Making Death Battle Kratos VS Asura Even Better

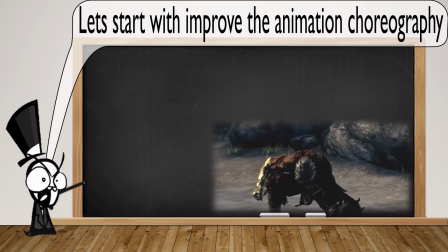4:02 After that, later on in the fight, when Asura throws that version of Wyzen into space,
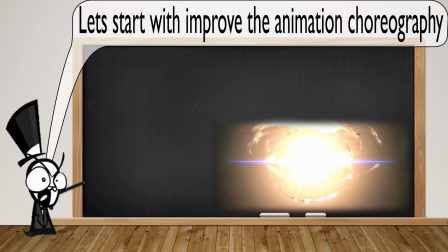4:07 he then appears from behind the Earth itself as Gonga Wyzen, a version of Wyzen bigger than the Earth itself.
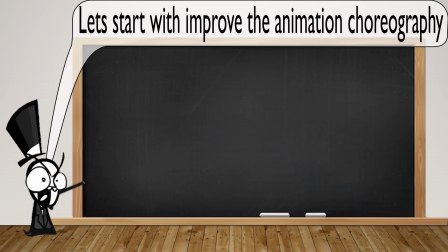4:13 And of course, you can see both those elements in this moment in the death battle, where of course Asura appears from behind the rock,
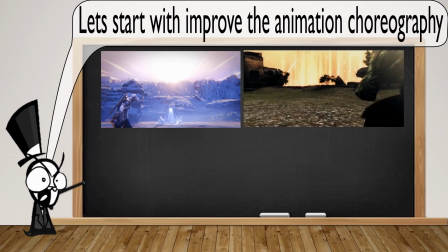4:18 just as Vatra Wyzen did, and then afterwards, he's shown in an outwards view appearing behind the whole thing like some celestial being.
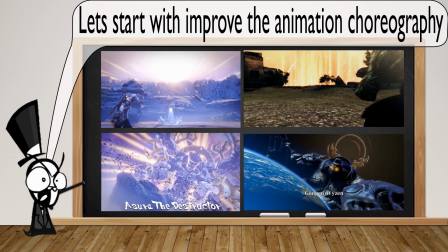4:26 However, this could have been made even better.
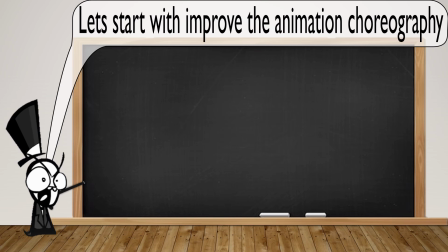4:29 Now the first thing that could have been improved in this scene is something I like to call power status, something that's often used in cinematography. As an example, if you guys remember the Avengers movie, early on when the serpents and the different aliens were appearing through the portal,
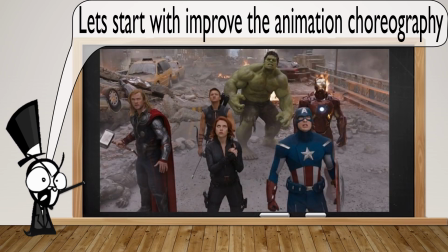4:42 the Avengers camera angle was pointing down at them to try and look at how small they were compared to everything that was going on. However, by the end of the movie, once they've saved the day and they've apprehended Loki,
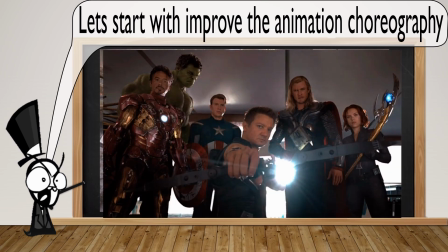4:53 the camera is pointing up to them to show how powerful the Avengers have become. the power status has changed based on how the camera views them.
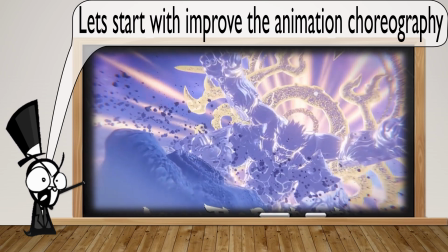5:02 If we then look at the Deathbattle, we can look at when Asura achieves his destructive form.
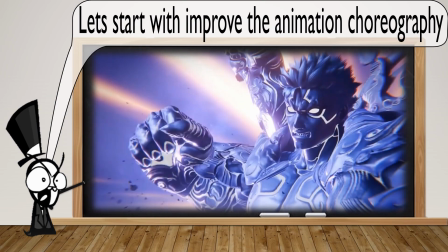5:08 Initially, the power status is looking down on him to try and get that magnified view,
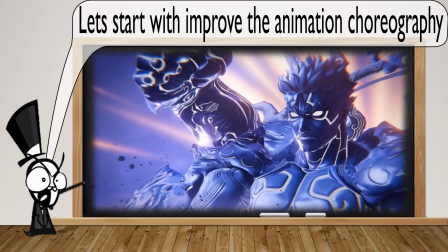5:13 which is alright until later on when Asura is charging his fist and it's a neutral perspective.
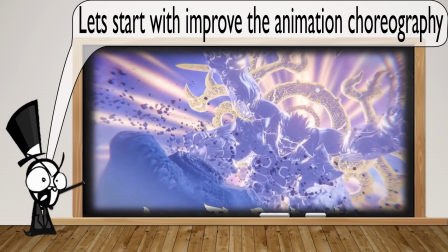5:18 There's almost no hype whatsoever into Asura's strength at this moment in time.
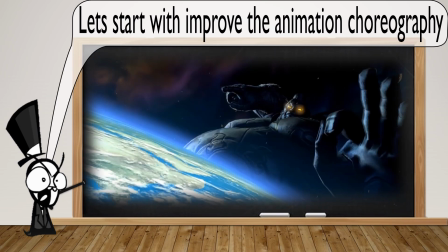5:23 Compare that to that of the original Asura's Wrath, when Wyzen's doing his thing,
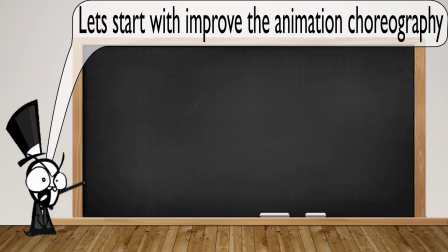5:28 we can see him poking his finger only gets more and more power status as the move progresses. Likewise, something they could have done in a Deathbattle but didn't, was when Asura appears over the mountainside in the Deathbattle,
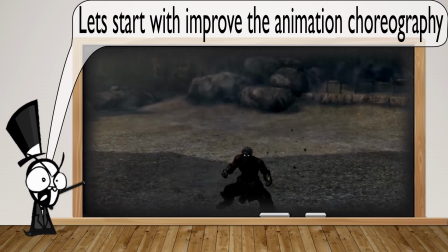5:41 they could have made it similar to what happened in Asura's Wrath, with the shadow overshadowing and the camera viewing the Kratos down.
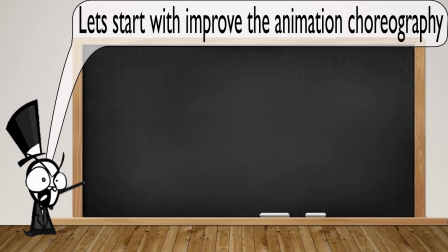5:49 This could have been done to make it seem even more powerful and dramatic, but sadly it wasn't. The next one I want to do is a minor critique, but will show sort of detail that the Deathbattle did well and could have done better.
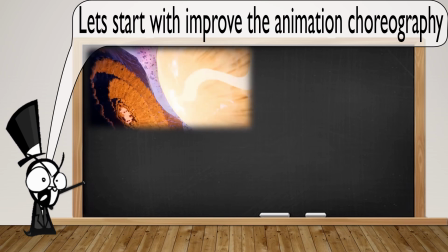6:00 On the left hand side we have an example of Asura's fist approaching Kratos. In this one, the fist looks smaller than the rock that Kratos is on, and it makes it implied that it is not on some grand planetary scale, but maybe like on a mountain level.
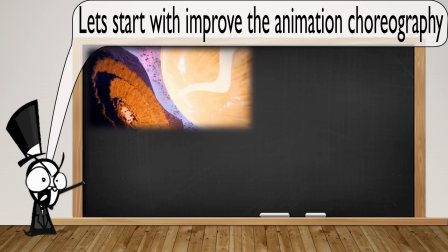6:14 It's big, like a meteor, but not super large. If we compare the other perspective, where we zoom up to Kratos' face,
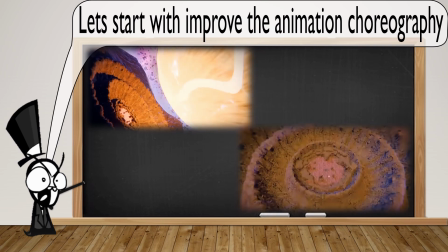6:20 the view of where the fist is so astronomically large, it's not even in view while the rock looks small. In that perspective, the fist is much bigger and a lot more dramatic, so Deathbattle should be aiming for perspectives like the second example, not the first.
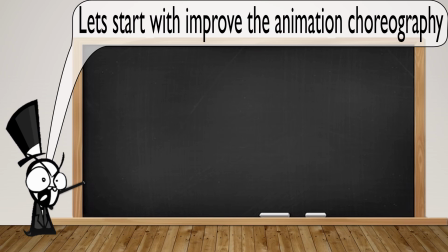6:35 Now the last thing I want to talk about improving animation's choreography is not to always reference the source material.
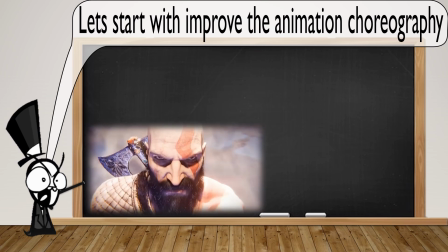6:41 In this one moment we have Kratos responding to Asura, he does a big wide stance to try and replicate what Asura did with Wyzen.
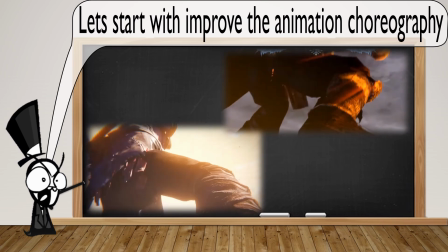6:50 Although, unlike the Asura one, the one that Kratos won does a bit goofy and out of place.
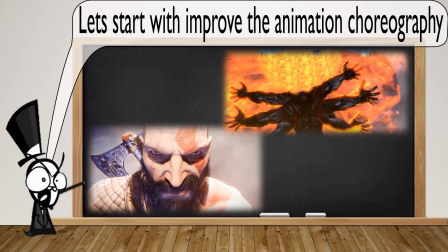6:55 It's not something that Kratos would actually have done. And in fact, there are better things in God of War they could have animated or mimicked to make a better response.
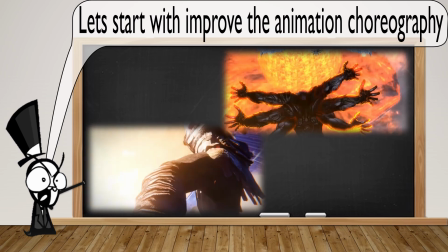7:03 A personal favourite of mine would be this scene here.
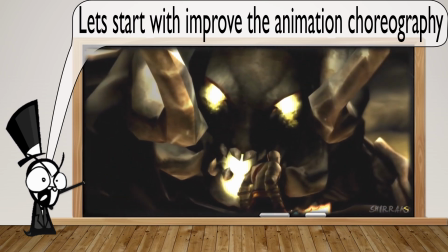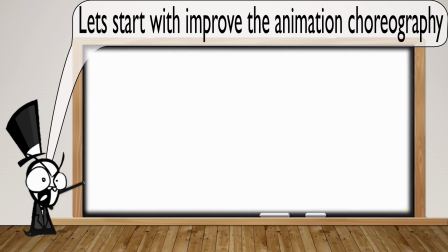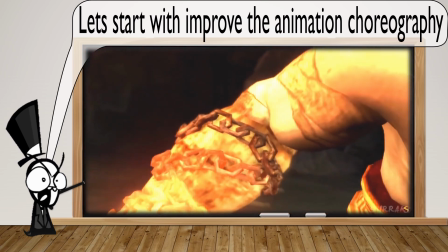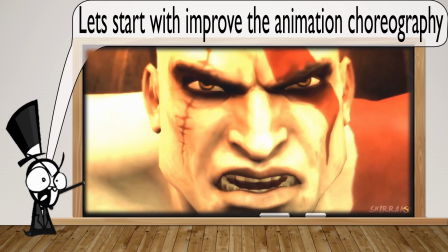7:23 Could you imagine if Kratos had done something like that in response to what Asura's big transformation was? I think if he had done, the Deathbattle could have been even better, and that's what this video is about, making Deathbattle even better.
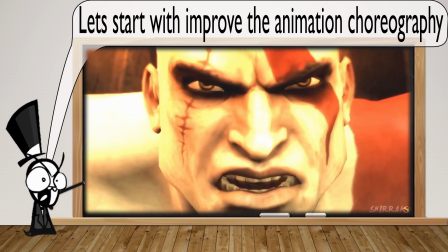7:36 To be positive, I also want to show some examples of my personal favourite moments in Deathbattle that I think really show a great power status, great scale, and a great overall depth of what we can see and what's going on. Enjoy these few examples.
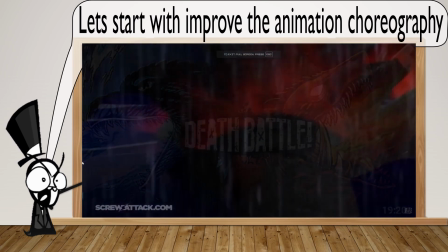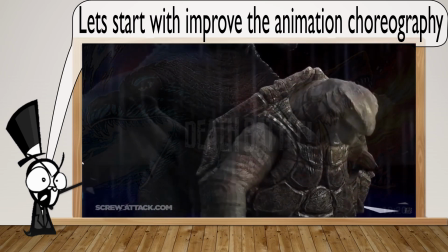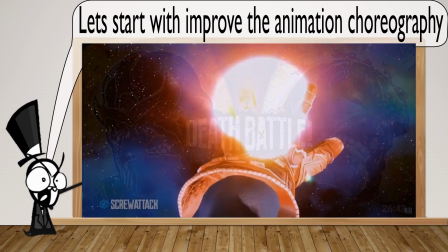8:00 Kratos is God.
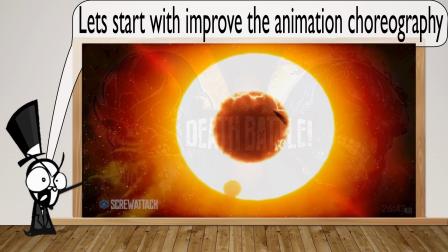8:05 Battle for the universe, let's get striking. Feel the power and the force of the mightiest fight.